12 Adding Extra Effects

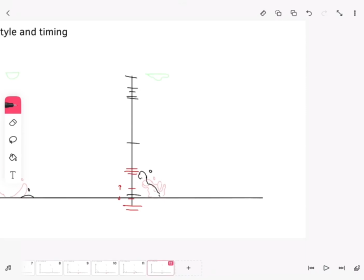(20:51)
But when the water drop is a little bit more simple, it's okay to make it move quickly because you don't need to absorb quite as many details. The inherent properties of the materials that you're animating are also important for deciding the timing.
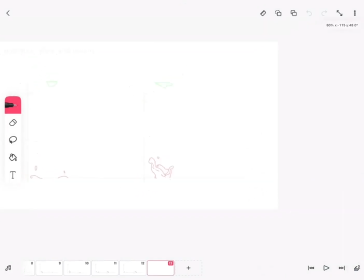(21:11)
If you want to show a certain characteristics clearly,
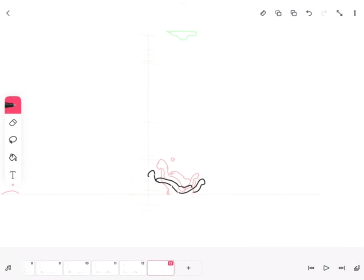(21:15)
you need to give enough time for the audience to see it when adding animation of effects with a lot of details. So for example, if you want to show something that is more powerful or something that has inherent elasticity,
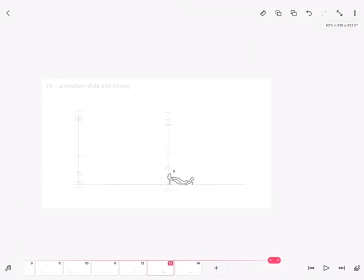(21:32)
you might want to add a delay on the important frames that clearly show that effect.
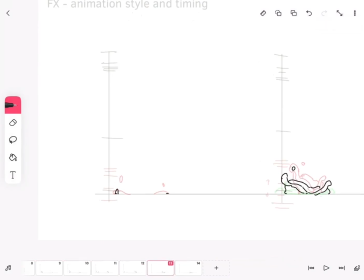(21:38)
So again, you're going to stretch the timing a little bit,
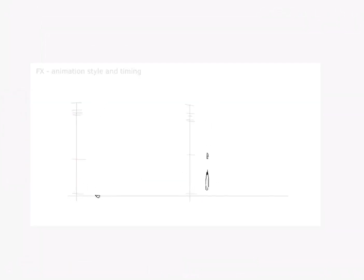(21:43)
just to make sure that the idea of the effect itself is communicated effectively.
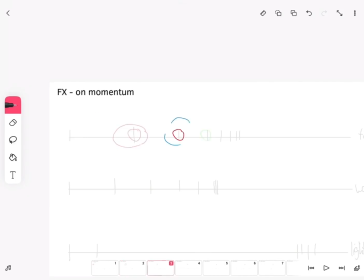(21:58)
When it comes to animating your effect, you need to consider both the properties of the material of the effect, the wave pattern that you're choosing to represent these properties, and how your shape design is going to affect your timing with the amount of details and wave patterns that you've chosen.
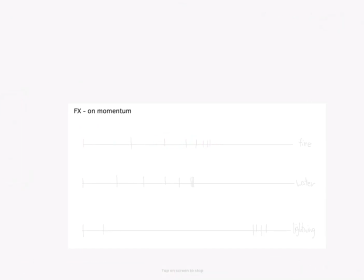(22:18)
Different types of materials will behave differently depending on their own internal properties. By understanding where your effect originates from, what inherent properties it has, and what are the forces that affect the effect in the surrounding,
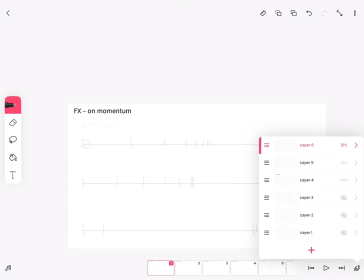(22:34)
you can predict the trajectory the effect will take and use the correct timing,
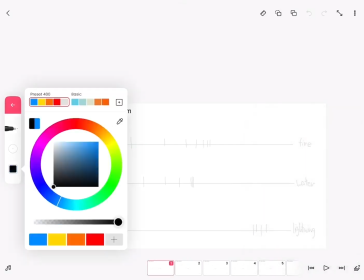(22:40)
spacing, and wave pattern.
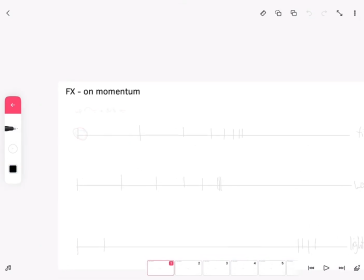I'm going to be demonstrating this idea with a couple of examples of different types of materials.
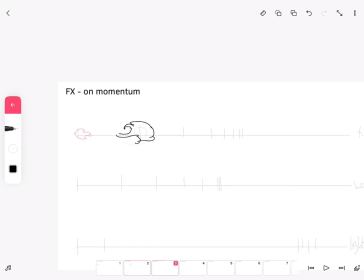(23:00)
Starting with a fire blast effect, here I chose to have a fire which originates from a single source and works around the screen in a pulse pattern. Here I'm going to make the fire disappear after the initial pulse, but if I wanted to make the fire stay on the screen for a longer period of time,
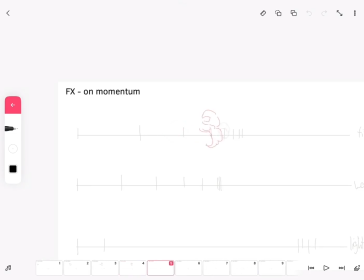(23:20)
I would have chosen a pattern which allows for repeated movement, such as the S-curve or a repeated blob, as opposed to a single blast.
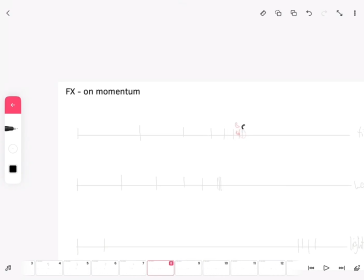(23:39)
It also means that I would have kept the entire effect a little bit more contained because I would want to be able to clearly tell where it starts, finish, and is present at every single moment of its appearance on screen.
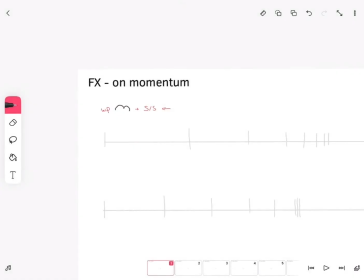(23:54)
A fire blast is kind of similar to a ball throw because it only has force propelling it at the start of the movement and the rest of it is continuing to do the momentum. This means that the fire is going to deaccelerate while losing its energy.
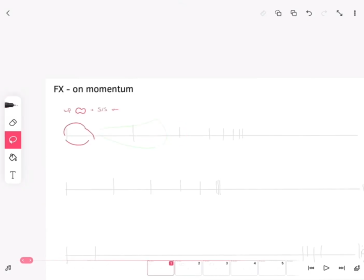(24:12)
And because it loses its energy, it's going to expand more and more while losing the original trajectory. Because the energy of the fire itself needs to disperse into the environment. Because this fire doesn't have a fuel source, it's going to disappear when losing its energy.
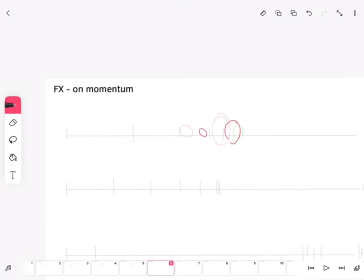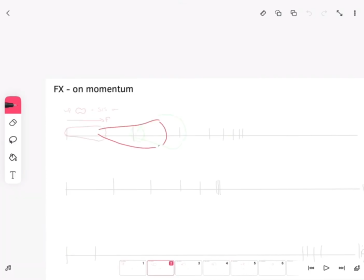(24:45)
So basically, I'm having a pulse or bulb wave pattern with a small concentrated fire at the beginning that slowly fades into the environment before completely disappearing again.